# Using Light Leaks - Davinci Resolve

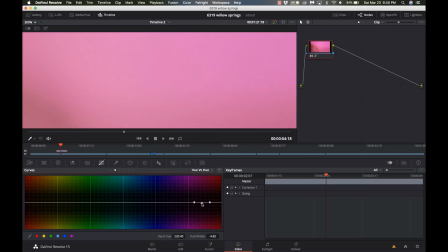Well, we can go into our curves, go to hue versus hue, and we can try pulling this around.
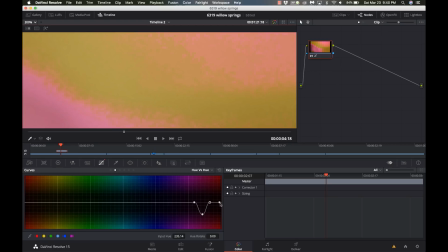Might have to select a couple different spots to kind of get the desired result, but I'm just not really feeling it doing it this way.
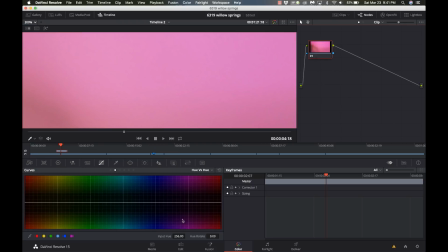So I'm going to go ahead and reset that node grade. Let's go back to the color wheels, and I think I'm just going to turn the color temperature up and just give it a warmer feel.
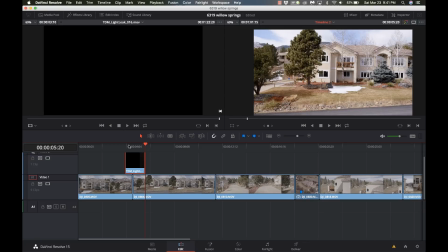I think that'll work. Let's go back to our edit page. And well, now we have to make it blend.
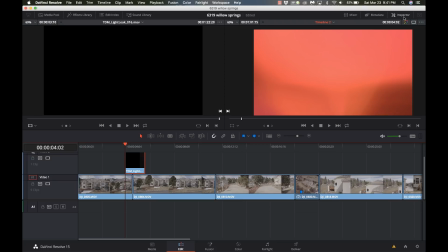So we're going to go to the inspector up here,
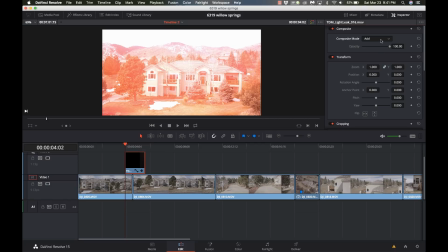and you can play around with a number of these to try and come up with something that you like. Add may work. Screen is going to work pretty good.
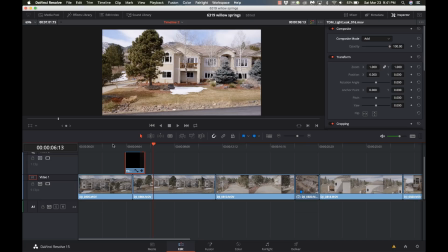Let that render out there a little bit. And let's see what add looks like.
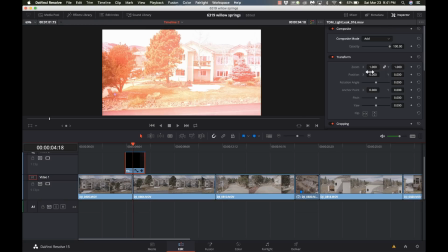Just seemed a little harsh. So I'm gonna go down to screen.
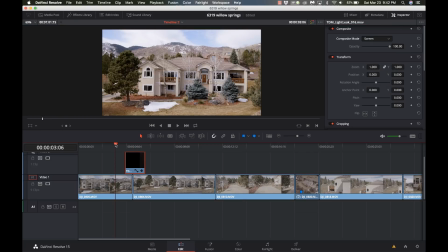It's the one I typically use. So we'll let that render a little bit and see what we've got there.
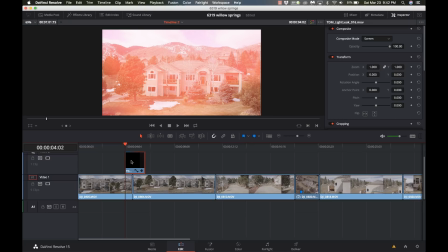So I think that looks a lot smoother. And you could fade this in, and maybe we'll do that a little bit. So we could use our opacity handles here
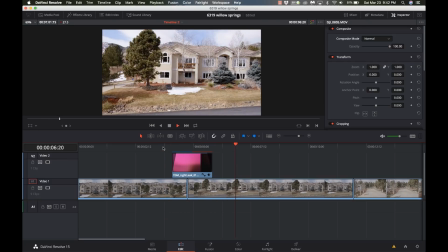and fade into it a little bit and make it pop right where that transition is.
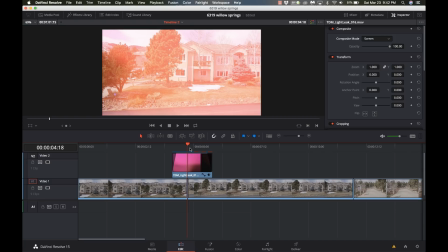And it kind of makes that cut go away. Similar to using like a cross dissolve, but using one of these light leaks just kind of distracts the viewer so that they don't really see the trans or the cut from one scene to another.
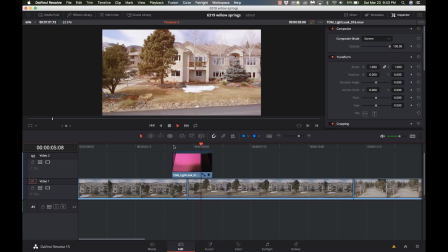So I think while this can certainly be overdone and overused, I think doing it really subtly might work pretty good for some people.
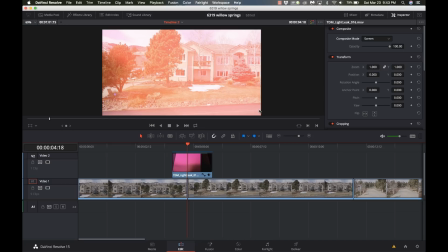And if you put it on here, you got the color and you're like, it's just still too much, make sure you know that you can go up to the inspector and go to the opacity handle and just turn it down.
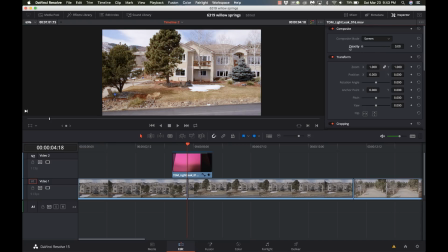You know, I can turn it all the way off.
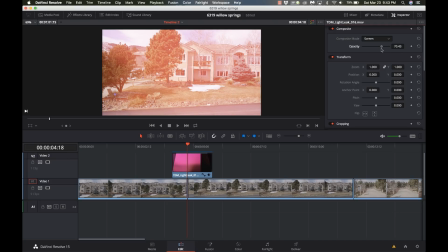I can have it full strength, but maybe I just want it to be a little more subtle and I can put it at like 70% and it's not going to be quite as harsh.
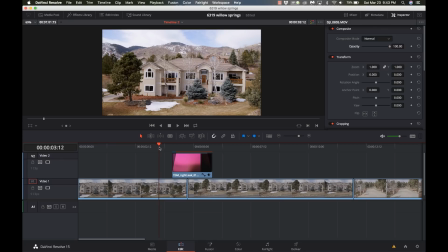So this is going to work with light leaks or other types of online, you know, downloadable transitions that you can get. But light leaks is kind of the hot thing right now. And it might be something worth checking out.
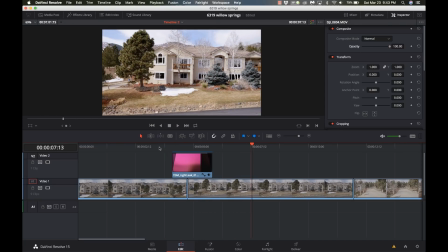So look at that. Just as it got really bright, it cut from one scene to another, and I think it looks really good. So for this real estate shoot that I just did, I think this is going to make it stand out from a lot of the other types of real estate shoots that are out there,
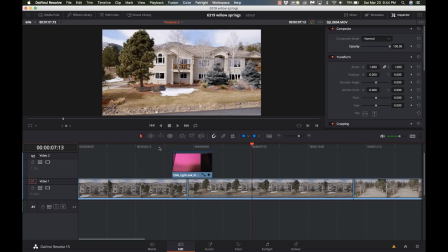just because I haven't seen anybody use light leaks in a real estate video. So hopefully this helped you out and that you kind of like this idea. Play around with it, download a bunch of these light leaks.
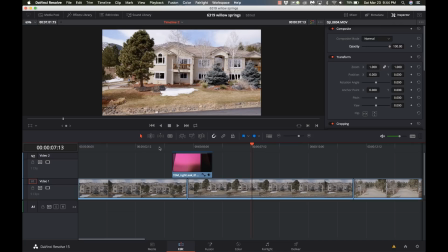If you've done something cool, post a link in the comments so you can share it with the rest of the community here and let us see what you did and what you've come up with. If you like this kind of video, make sure you hit the like on the video, hit subscribe and that bell icon to get notified every time we put out a new video.
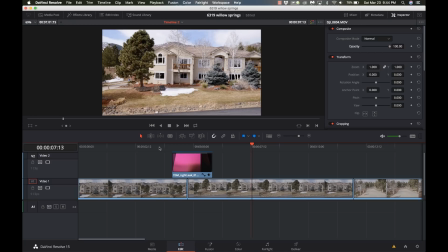If you don't like it, show how much you dislike it by pressing the thumbs down twice. Really appreciate that. And as always, leave feedback, leave comments. If you're not going to like this video, please post. Let me know what you didn't like so I can make the videos better in the future.
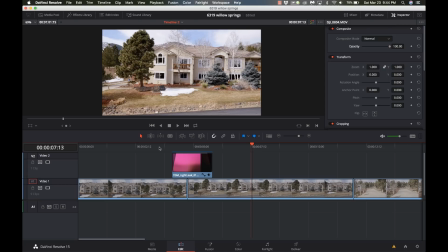As always, this has been Carrie with Learn DaVinci Resolve. I will catch you next time. Bye-bye.